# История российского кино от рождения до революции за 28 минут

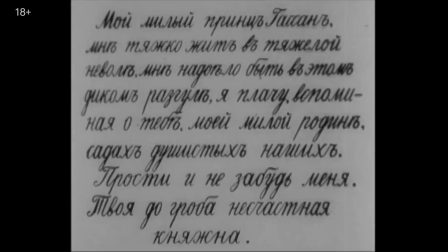4:12 Вкратце, нас на княжну Бусурманскую променял. А затем также показать и поддельное письмо княжны к якобы любовнику.
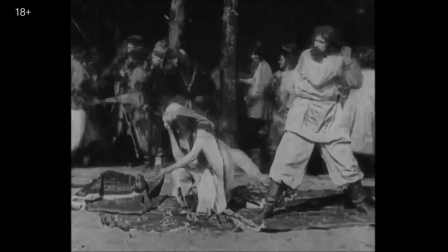4:20 Между интертитрами все то же самое. Ну и ревность, конечно. Чем еще примечателен первый российский игровой фильм?
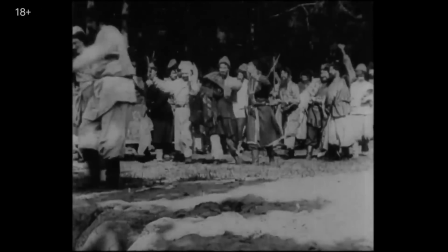4:28 Натурной съемкой. В этом помог опыт хроник. К тому же павильонов, в декорации которых позже переехали многие игровые фильмы, еще не было.
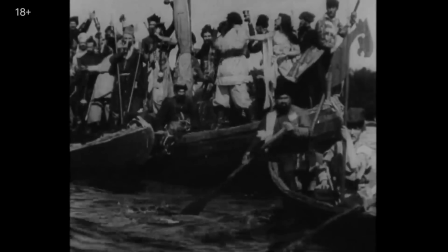4:36 Плюс в самом финале обнаруживается почти незаметный глазу спецэффект, когда дело доходит до «и за борт ее бросает».
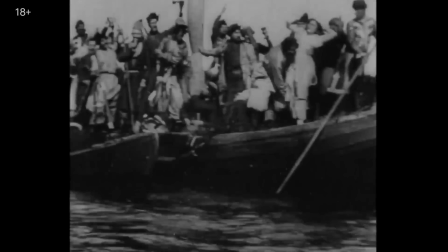4:44 Стенька поднимает княжну над головой, монтажная склейка «Джампкат», и в набежавшую волну летит уже не актриса, а дублер-кукла.
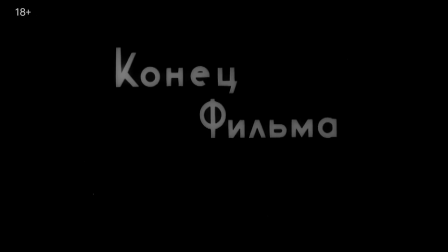4:51 Для первого игрового фильма не так уж плохо.
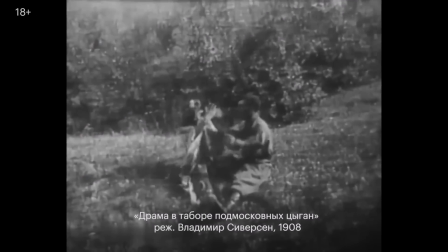4:55 В том же 1908-м другой игровой фильм выпускает Александр Ханжонков, еще один первопроходец отечественного кинопроизводства.
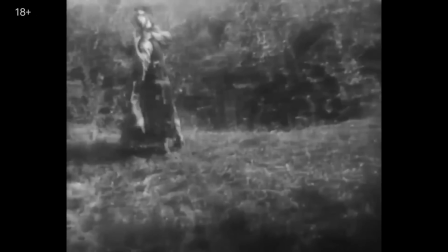5:03 От шестиминутной драмы в таборе подмосковных цыган сохранились всего две минуты и описание, из которого можно восстановить короткий и,
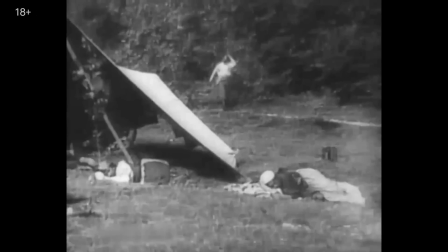5:10 возможно, отсылающий к поэме Пушкина «Цыган» и сюжет с любовью, коварством, эта часть утрачена, и губительной ревностью.
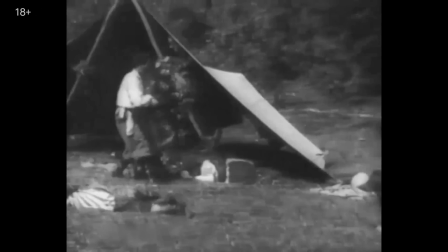5:18 Выглядят уцелевшие сцены очень просто. Как и у Дранкова, сняты они на натуре, есть осторожное панорамирование.
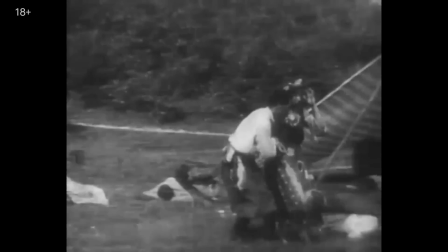5:24 Оно, правда, как и в «Понизовой вольнице», было вынужденным и воспринималось в первые годы не как изобразительный прием, а как погрешность или даже брак съемки.
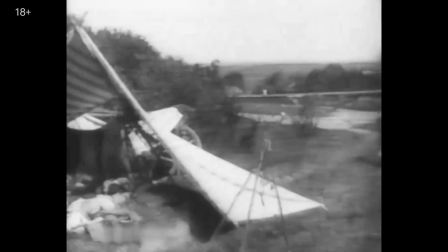5:33 Однако в этой драме есть и кое-что более важное с точки зрения киноязыка – параллельный монтаж.
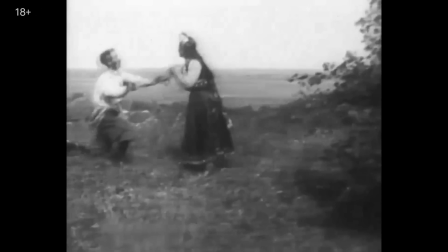5:40 Часто говорят, что первые фильмы монтировались примитивно, как последовательность статичных сценок.
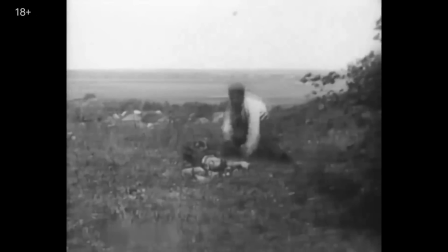5:45 Но смотрим финальную сцену и видим – Олеко убивает возлюбленную и бросается прочь.
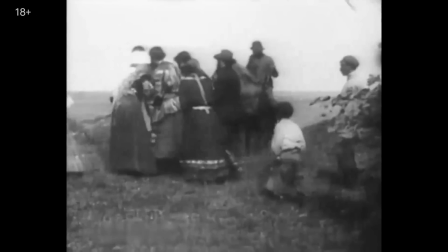5:51 К месту убийства слетаются цыгане. Когда же они отправляются в погоню, через склейку нам показывают, как Олеко добегает до утеса и прыгает.
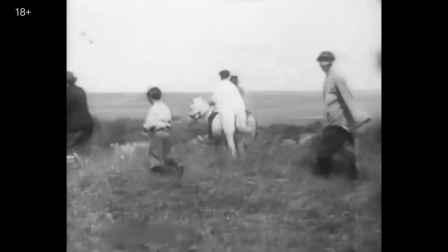6:00 Склейка – цыгане покидают место убийства. Еще одна склейка – финальный кадр с бездыханным антигероем.
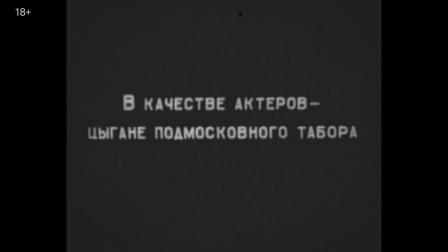6:08 И, кстати, как сообщают вступительные титры, в фильме играли настоящие цыгане из подмосковного табора.
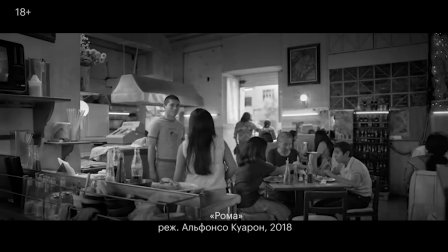6:14 Когда такой подход к выбору людей в кадре станут все чаще использовать лет через 100,
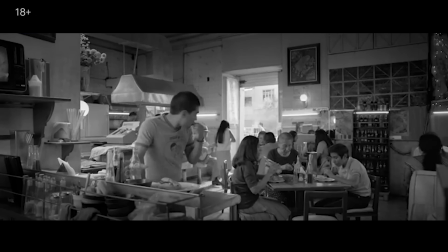6:19 он будет восприниматься как художественное решение и попытка размыть границу между игровым и документальным кино.
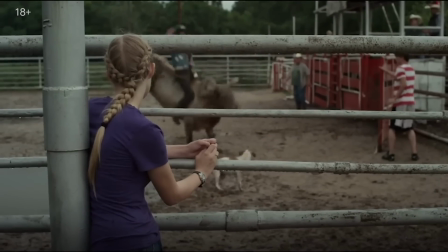6:25 Чем выбор непрофессиональных актеров был в начале 20 века? Во-первых, необходимостью.
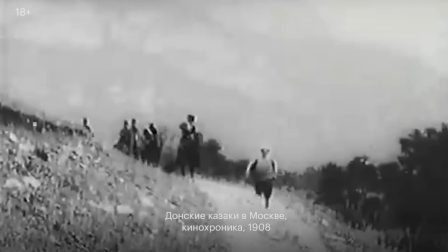6:31 Театральные актеры поначалу не воспринимали кино всерьез. Во-вторых, это логичный переход от хроники,
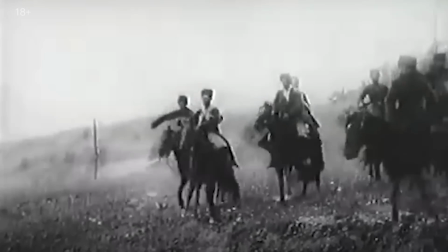6:37 то есть документальной съемки отдельных важных событий и людей к экранизации отдельных сюжетов из жизни или произведений массовой культуры.
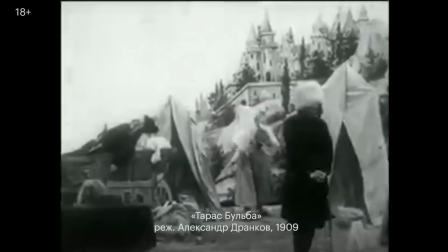6:45 Выбор этих сюжетов тоже интересен. В первые же годы кинопроизводства в России появляется жанр экранизации.
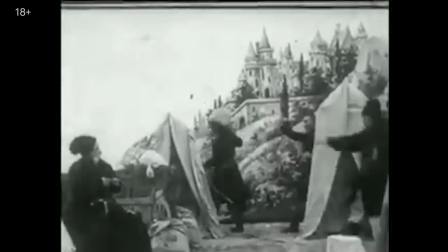6:51 Ну, не совсем экранизации в современном понимании, конечно. Например, «Тарас Бульба» Дранкова — это около 12 минут на повесть Гоголя.
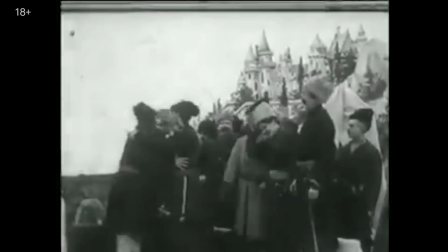6:58 За ограничение в 15 минут или 300 метров пленки в первые годы выйти было сложно.
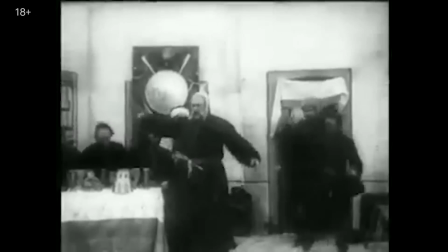7:03 Особо не разгуляешься, но ничего сложнее набора сценок поначалу и не требовалось. Не могли обойтись без Пушкина — это опять торговый дом Ханжонкова.
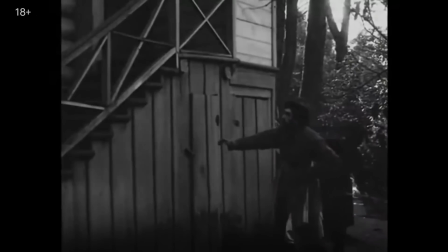7:12 И без Лермонтова. В ход шла любая известная литература, а жанр или объем произведения были не важны.
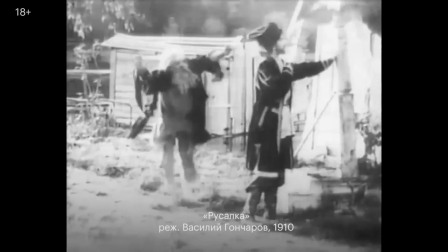7:19 Роман, пьеса, повесть, поэма – все одно, лишь бы содержание уже было знакомо зрителю.
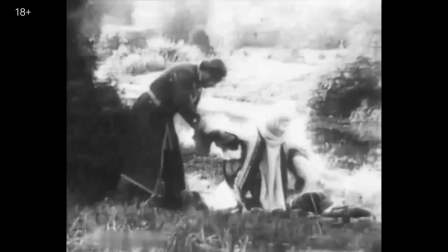7:25 Потому что ранние фильмы не столько рассказывали истории, сколько оживляли книжные иллюстрации.
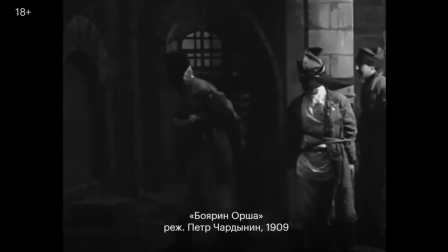7:30 В буквальном смысле первоисточником для сцен становились книжная графика и театральные постановки.
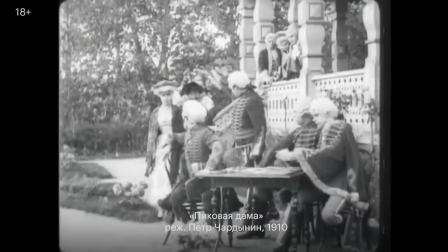7:38 При этом уже в «Пиковой даме» Петра Чердынина, еще один режиссер из ателье Ханжонкова, иллюстрации несколько раз оживлены кинематографическими спецэффектами.
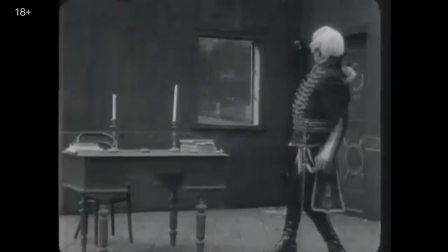7:46 В момент отчаяния за распахнувшимся окном Герману видится призрак графини.
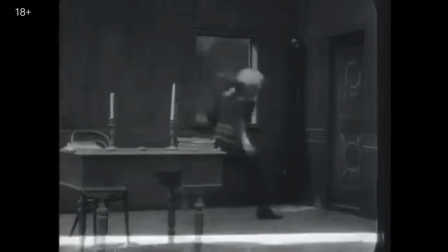7:51 Это уже за гранью нервного срыва. Герой кидается к двери. Чем нетипичный для хорроров джампскейр?
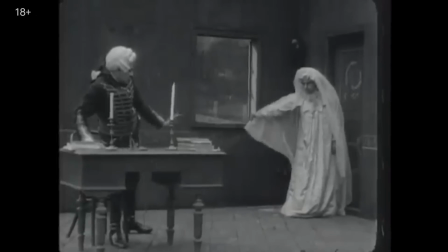7:58 Ну и еще один прием, чтобы показать секрет графини.
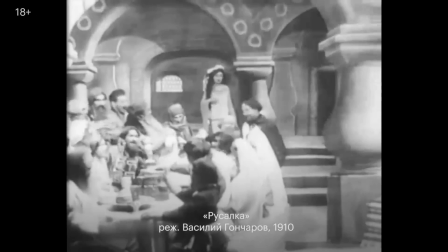8:03 Появление из воздуха и внезапное исчезновение вообще хорошо работали, удивляя первых зрителей.
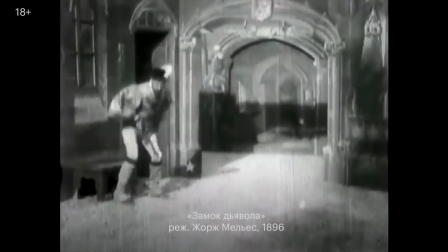8:07 А первые российские режиссеры, конечно, видели эти приемы в фильмах Жоржа Мельеса,
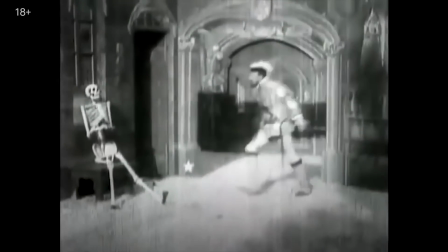8:12 Джорджа Альберта Смита, Джеймса Уильямсона и других изобретателей киноязыка.
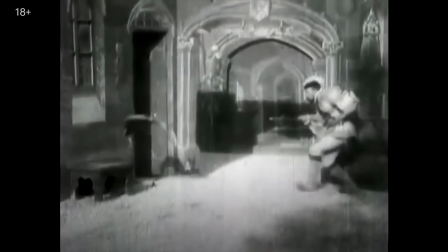8:17 И еще о сюжетах.